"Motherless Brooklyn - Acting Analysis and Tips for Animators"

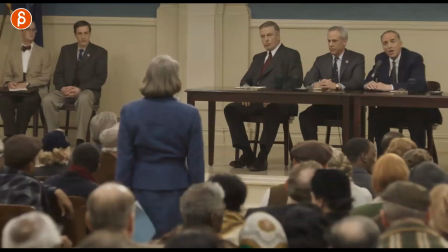Next up is this where he grabs the gum. he's listening to the conversation with these and he knows he might get somewhat upset and this is something to
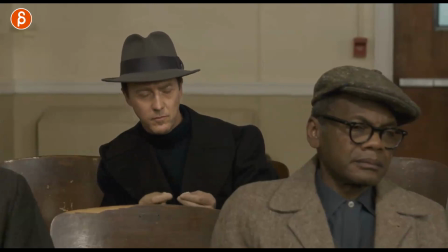calm him down in the movie but what i want to highlight is that as he takes this and breaks it up just for a moment i love this it's so short but it's so him he's very picky about certain things and this needs to be the exact same half
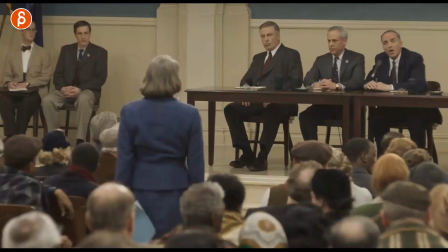that was an awesome scribble i can't even do that here and he just checks quickly and it's okay and that's enough for him to now use it and this
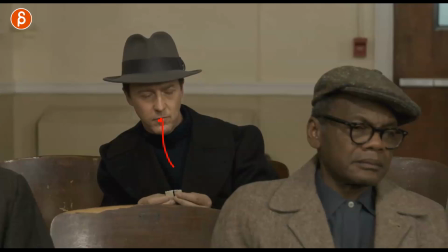could just be something when you do this shot where you just break it and then put in his mouth but i love that little moment it's very character specific has to be right and then sit but it's not a huge moment he doesn't weigh it and we don't spend a minute on this
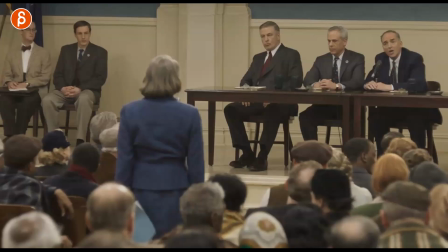i like that this is just short and sweet but throughout the movie that's just something that he does and it's very consistent for his character and this is why i like handling props because it gives you like an extra window to your character how does he use the gum how does he put it in maybe he puts it sideways whatever you want to do with the gum tells us something more about the character and i think you can add an extra layer to your performance like that speaking of layer if you want to add an extra layer to your work you can sign up for my workshops and we can work together and i can help you make your shots even more awesome as always link in description with all information you can sign up at any time workshops are open and even though this was on the shorter side if you're still watching i highly appreciate it thank you for your time and if you don't want to miss any of those uploads of course feel free to subscribe and hit that bell button so you get all the Unifications I upload every day to weekends and that's it for me.
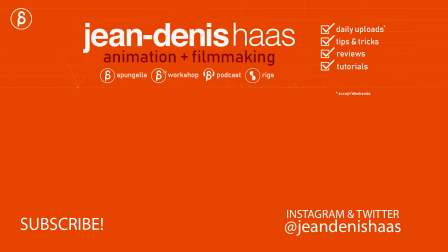I will see you tomorrow for my next upload